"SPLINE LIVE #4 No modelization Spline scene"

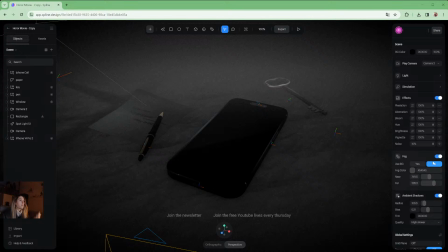502s
But let's remove layer by layer what I've done, so that we can explore and build from scratch the scene.
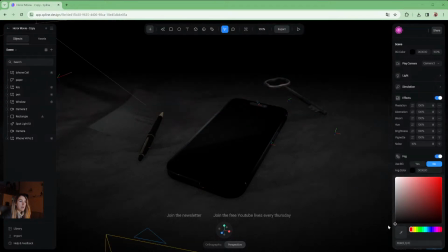512s
So basically it was like dark, even like using the background. And if I remove the fog, it takes some time when I remove some post-prod effects.
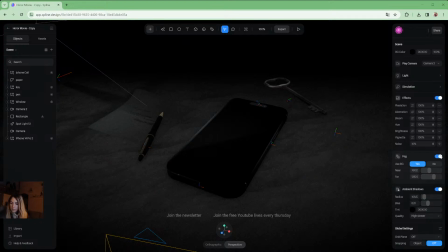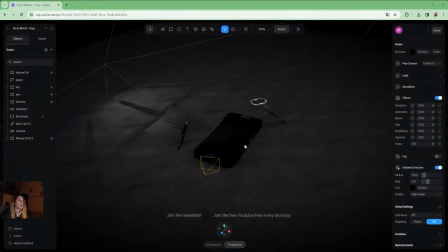536s
Perfect. So now if I remove the fog and I zoom out, I can see like the
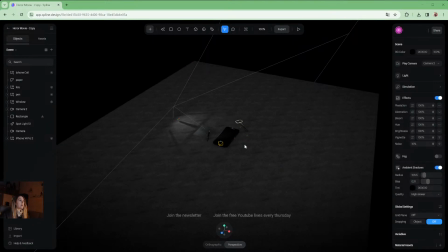543s
border of my floor, and I can see always my scene.
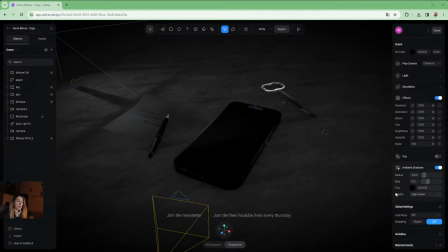549s
So now if I see what I still have in my scene on like post-prod effects, I can see that in effect there is like two eyes open.
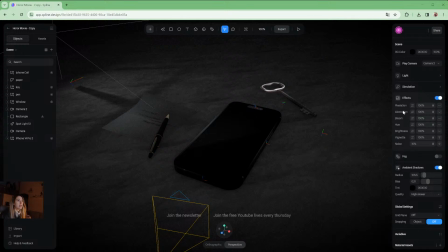564s
The other eyes are closed. That means that all this setting like pixelization, aberration, bloom, I don't know how to pronounce this, brightness, are not allowed, but I have vignettes and I have noise.
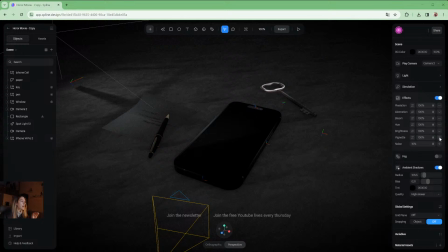582s
So vignette is basically like when I see the corner, I can even change the darkness, yes, but I can also offset, so you can have a more
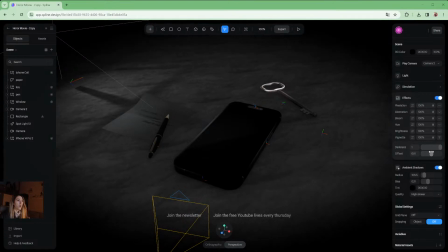602s
clear vision of what the vignette is. So I can change the blur, I would say, of the corner of the vignette, so that it's more or less precise or more or less blurry.
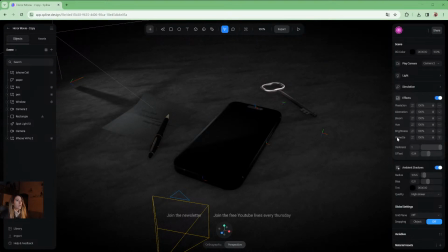619s
And basically this is what is a vignette. I have the vignettes in normal setting, but I can have like different setting.
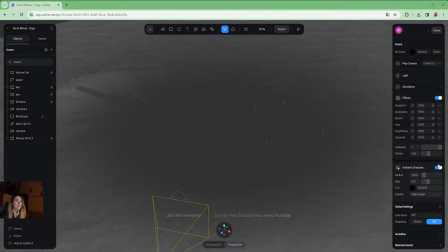631s
For example, alpha. I can have like difference. That means that basically the like the what is dark is going to be visible, and what is like
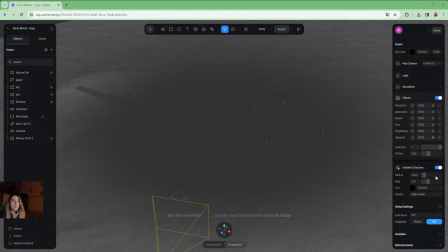646s
transparent is not going to be visible. So this is not what we want, but I just explore and show you what is possible.
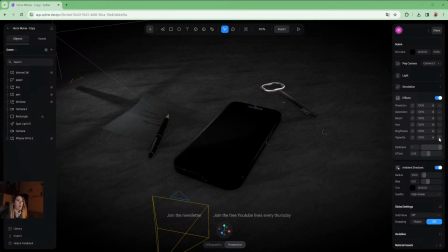659s
And so now you know that I have vignette on my scene, so I'm going to remove it.
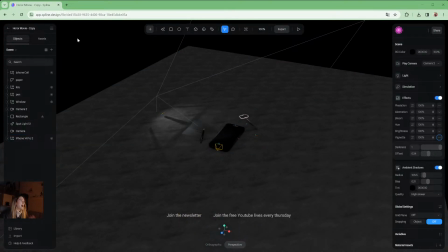665s
So now we can see that the dark corners have disappeared.
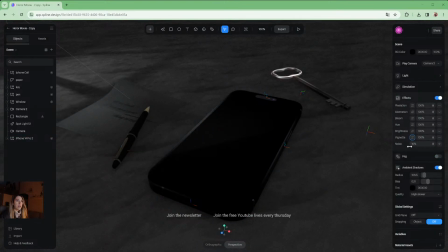674s
And what we have also is a noise. I really love all the noise thing because it just gives some, I don't know, atmosphere, like the consistency of the atmosphere, and I really like it. And I used to
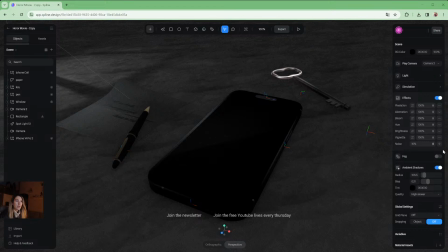not multiply, but I used to blend my nose. I think it's like I think it's just add.
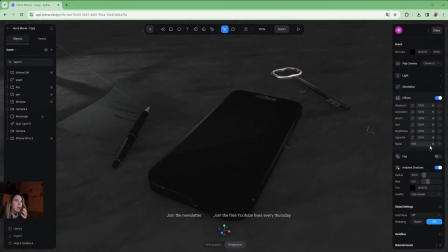705s
No, it's not add. It's maybe alpha. I think it's alpha.
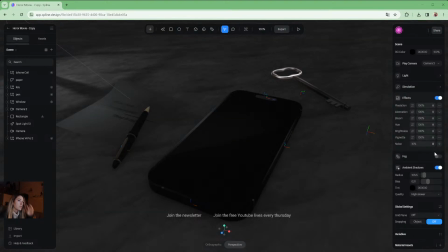709s
Yeah, I used to have my nose in alpha,
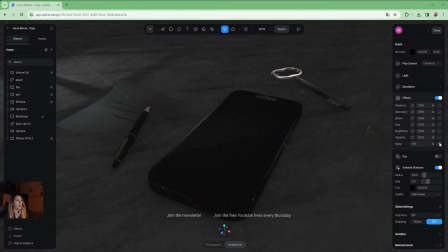715s
and in 10% or even less sometimes, because you know this consistent, this texture of the atmosphere.
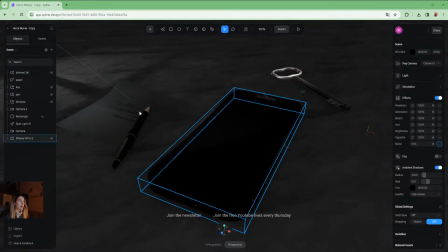723s
I really like it. So we are going to remove it, and now we have another, like the last one, post-prod effects, which is the ambient shadows. And the ambient shadows is
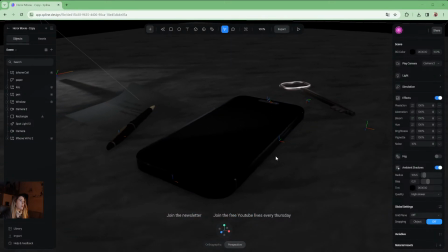740s
very subtle, but it gives this realistic style of to the scene.
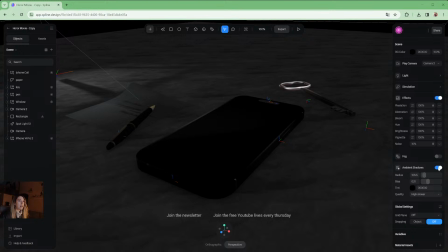748s
So we can like remove it and re-put it. So please focus your eyes on the side of the phone, and if I remove and I put back, we can see that there is a very subtle
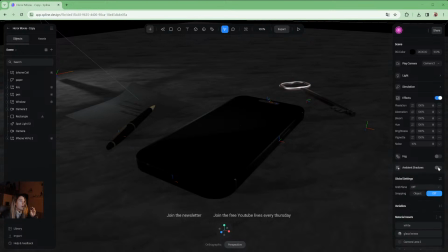770s
dark gradient that is putting when I click on allow it, and removing when I click back, when I don't allow the ambient shadows. And this is like kind of the same than ambient occlusion.
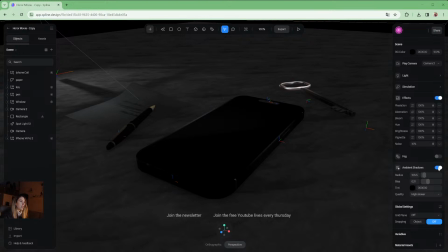789s
It's going to simulate the shadow of each object that are close to another object, and this is going to add like some subtle realistic effect. So I'm going to remove it.
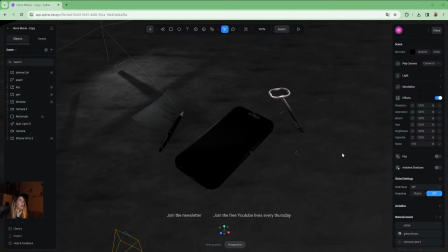807s
So what we still have in my scene, I still have this like this light on the left,
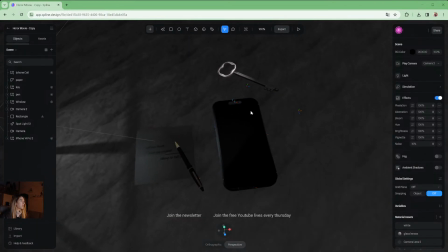816s
and you can see that there is like kind of a shadow, and this shadow is like,
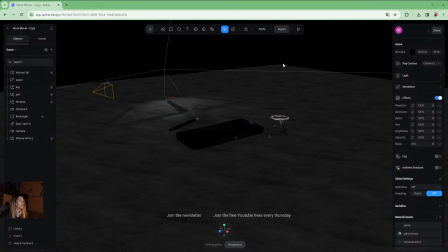825s
for now, if we look at the scene,
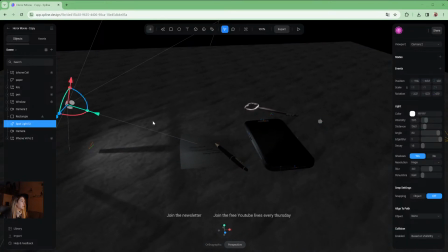829s
we don't really know how this shadow can be how can I say, can be created. Like if I change my lights, we can see that the shadow is moving, but there is nothing, like it looked like there was nothing,
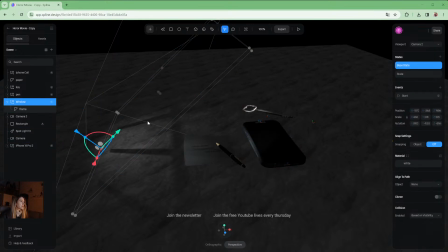846s
but actually there is something called window, and this window has just like a transparent, like it's still here.
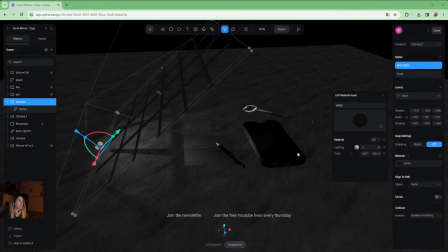859s
So if I put back the transparency to 100%, we can see that there is like something,
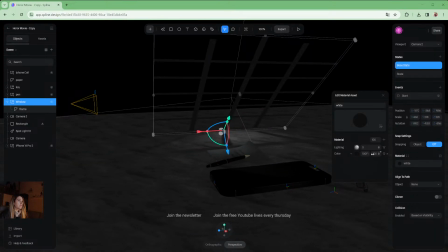866s
but if I put to 0% the transparency,
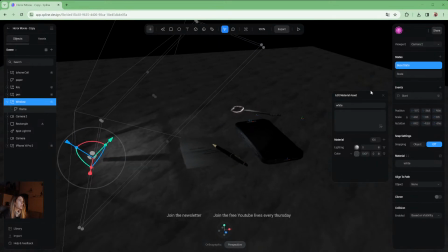871s
we can't see anymore the object, but the object is still going to be there. I don't know if it's a bug for Spline, or if it's like going to be forever like that, but for now we can play with this bug.
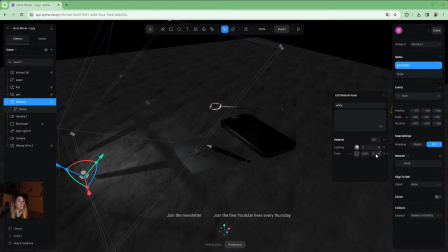890s
So it's so yeah, basically it's just a shape that I have imported from the library. I'm going to show you like in 2 seconds, and I just put the lighting to 0% and put the color to 0%,
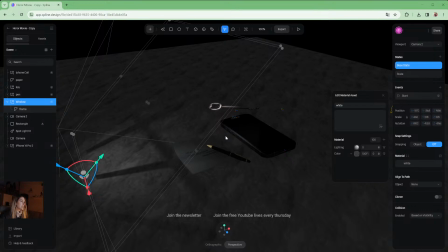909s
and like by magic is still the shadow still are still here. And I don't know, I I was thinking that these shadows, this kind of shadows, can bring some
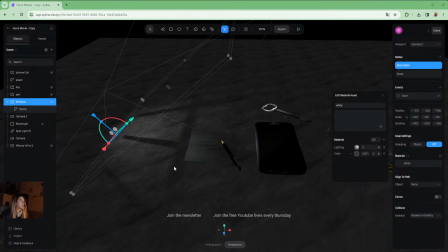928s
realism, can bring some realism to the scene. So that's why I was thinking that it was very interesting. And like I told you, like I've modelized almost nothing for this scene,
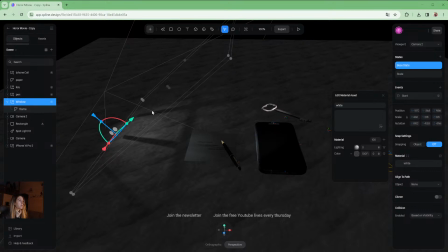944s
and I'm going to show you how I imported my objects and where I imported my object. So my idea was to create like
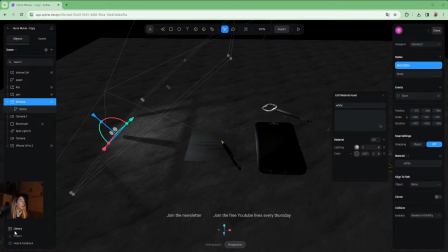956s
this shadow, like the window shadow, and I was just curious about maybe in the library.